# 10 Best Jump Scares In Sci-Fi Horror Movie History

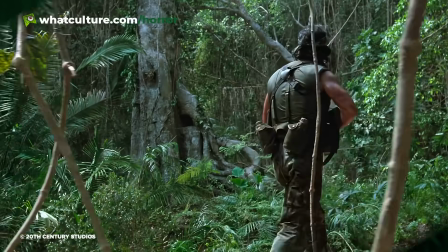8:16 Hawkins' Death in Predator Predator only seems to get better with age.
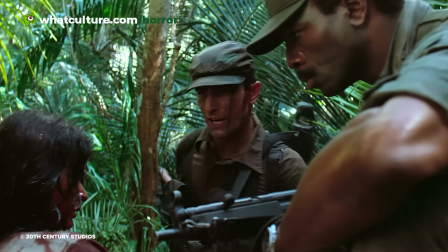8:20 The 1980s classic has a perfect cast, epic one-liners, the best movie badasses of the decade, and one of the coolest monsters in cinematic history.
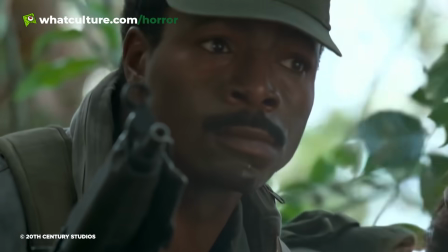8:29 However, it's Predator's focus on atmosphere and tension that elevates it over other creature features.
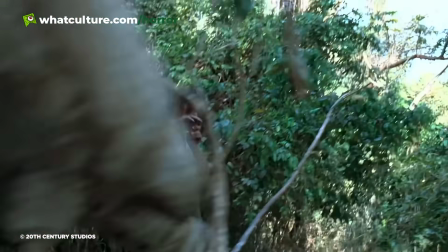8:35 Because the main villain is unseen for most of the runtime, viewers are permanently unsettled, wondering when the titular beast will show up.
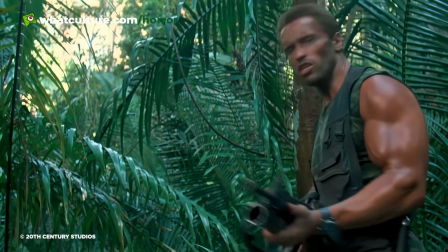8:42 And even though it's built up for over an hour, nobody is ready when the Predator kind of appears.
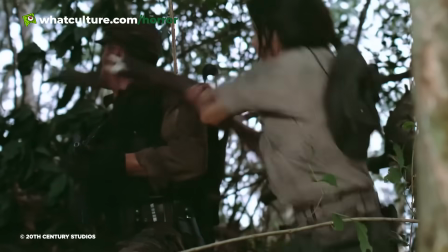8:47 While Dutch's squad is distracted by the unseen hunter, their prisoner, Anna, makes a run for it.
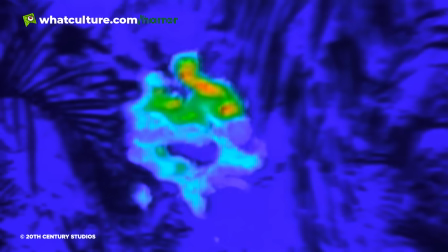8:53 After a brief chase scene, Hawkins grabs Anna, successfully wrestling her to the ground.
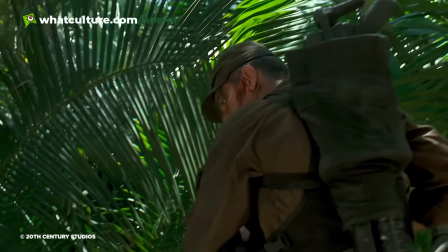8:58 After hearing the aliens clicking, Anna and Hawkins turn to face their pursuer. In this moment, viewers expect to catch their first glimpse of the extraterrestrial.
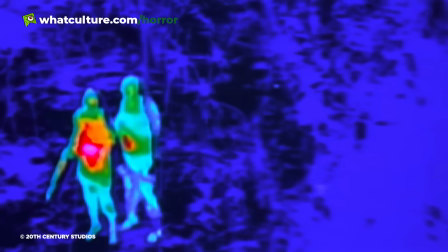9:07 But because the Predator is using an advanced cloaking device, all we see is a shimmering, see-through humanoid reflecting the foliage around him.
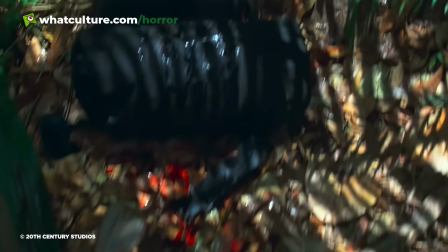9:15 Before we have a moment to wrap our head around what we're looking at, the Predator rips Hawkins' face off.
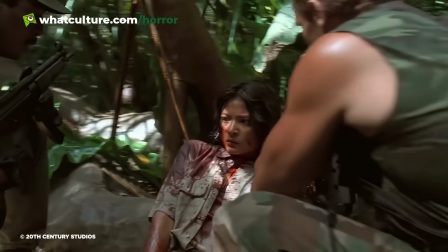9:20 Although we witness the Predator's true form later, this moment leaves a much bigger impression.
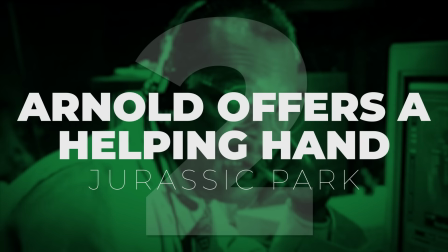9:26 2. Arnold offers a helping hand in Jurassic Park Although jump scares are incredibly effective,
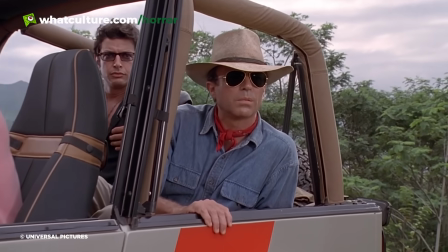9:32 filmmakers have to be careful about using the excessively, or the audience could become desensitized to them.
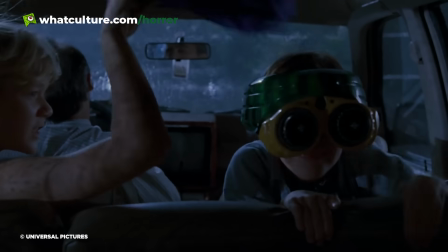9:38 However, Jurassic Park gets away with its relentless scares, since every one of them feels earned.
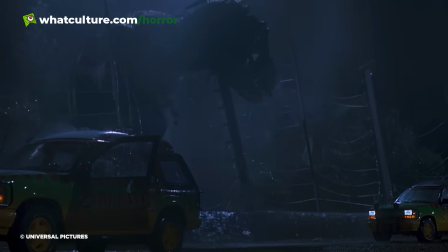9:43 Rather than having dinosaurs jumping out unsubtly, Steven Spielberg uses misdirection, unleashing the biggest frights at the exact moment viewers let their guard down.
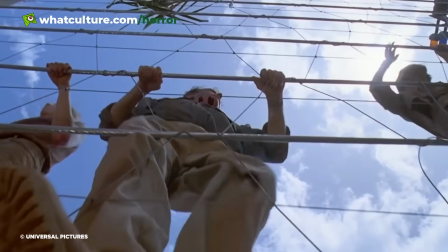9:52 One moment which perfectly demonstrates this notion is when Dr. Ellie Sattler reactivates the electric fences.
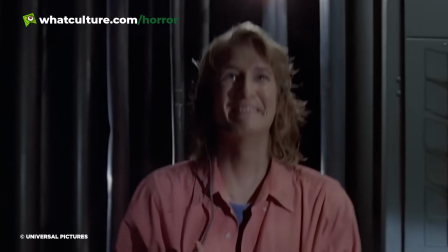9:58 She reassures John Hammond that they're officially back in business, allowing viewers to figuratively breathe a sigh of relief.
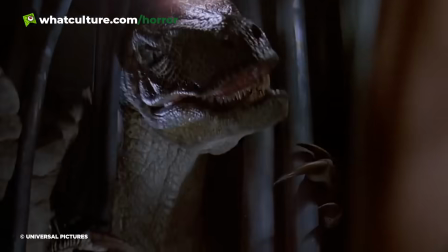10:05 While she's enjoying her small victory, a velociraptor comes out of nowhere and leaps towards her.
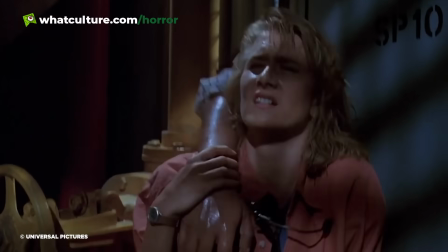10:10 As she momentarily seals the dino behind a mesh door, Ray Arnold's arm plops on Ellie's shoulder.
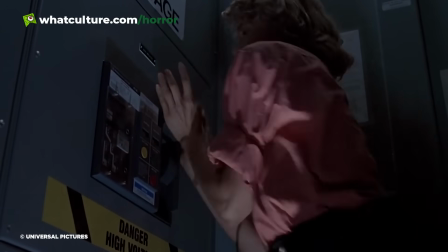10:16 At first, Ellie is relieved at the prospect of seeing a familiar face, but as she swings around, she notices Arnold's arm is all that's left of him.
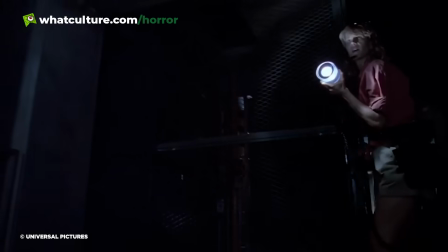10:24 As she looks on in horror at the disembodied limb, she momentarily forgets about the raptor,
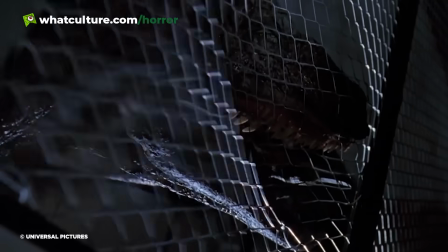10:28 allowing the snarling lizard to scare the hell out of her and viewers for a third time in a row.
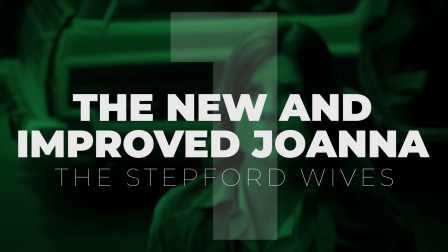10:34 1. The new and improved Joanna in The Stepford Wives In this adaptation of Ira Levin's novel,
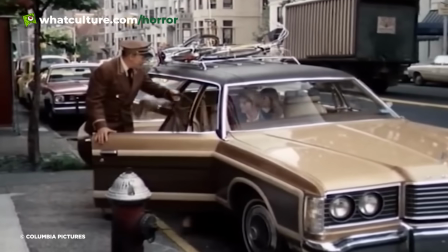10:41 Joanna and her family move to a suburb called Stepford, where all the women act like servants to their husbands.
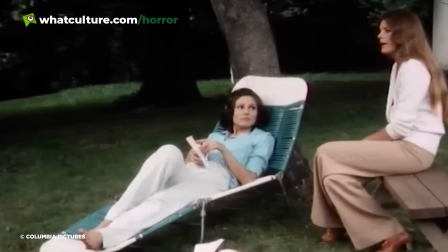10:47 When Joanna's free-thinking friend, Bobby, suddenly starts acting like a submissive housewife, Joanna believes her new hometown harbours a dark secret.
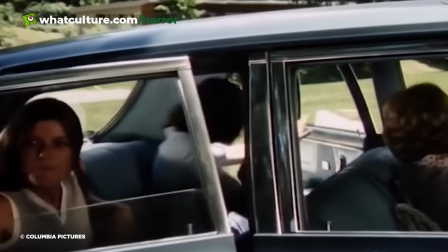10:55 Over time, Joanna discovers the Stepford women are being replaced with robotic replicas to serve men.
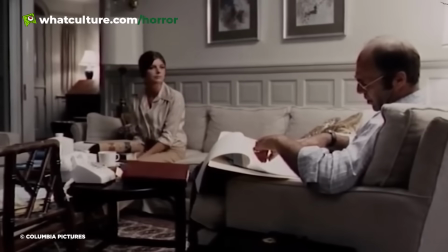11:01 What's worse is Joanna's husband, Walter, supports this idea, since he desires an obedient wife.
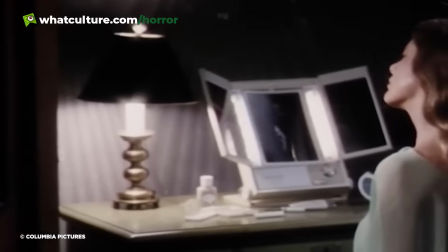11:07 While inside the house of the robot operator, Joanna enters a small room where she encounters her own android.
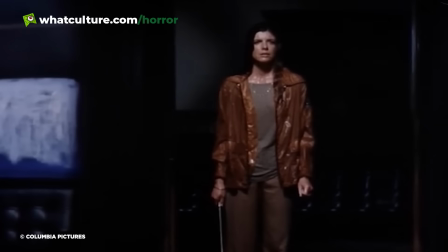11:13 At a glance, Joanna's replacement looks like a perfect double, but as she turns her head,
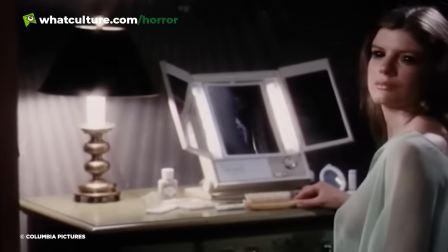11:18 the automaton reveals her soulless black eyes, sending Joanna into apoplectic shock.
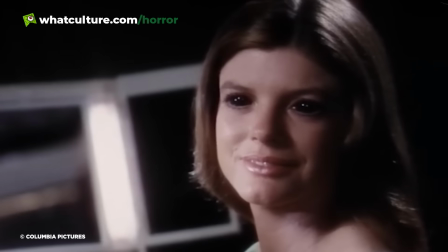11:23 As the metallic doppelganger flashes an insidious smile, Joanna acknowledges she's about to meet her fate.
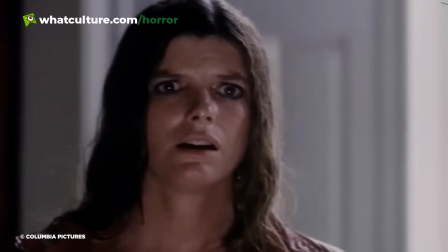11:29 With a nylon stocking in hand, the sneering machine strides towards Joanna, preparing to strangle her.
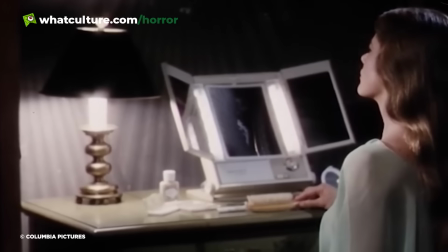11:35 Although the reveal of Joanna's replica is incredibly simple, her vacant expression and empty eyes are sure to haunt viewers for many years to come.
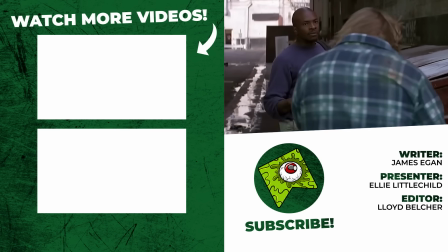11:43 And that concludes our list. If you think we missed something, then do let us know in the comments down below, and while you're there, don't forget to like and subscribe and tap that notification bell.
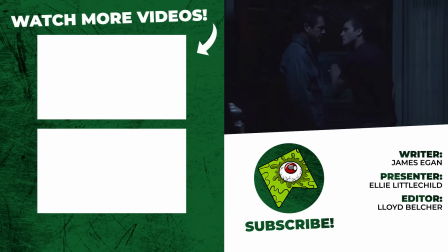11:51 Also, head over to Twitter and follow us there, and I can be found across various social medias just by searching Ellie Littlechild.
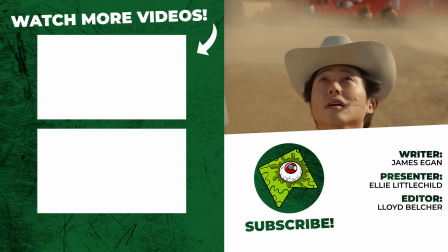11:56 I've been Ellie with WhatCulture, hope you have a magical day, and I'll see you real soon.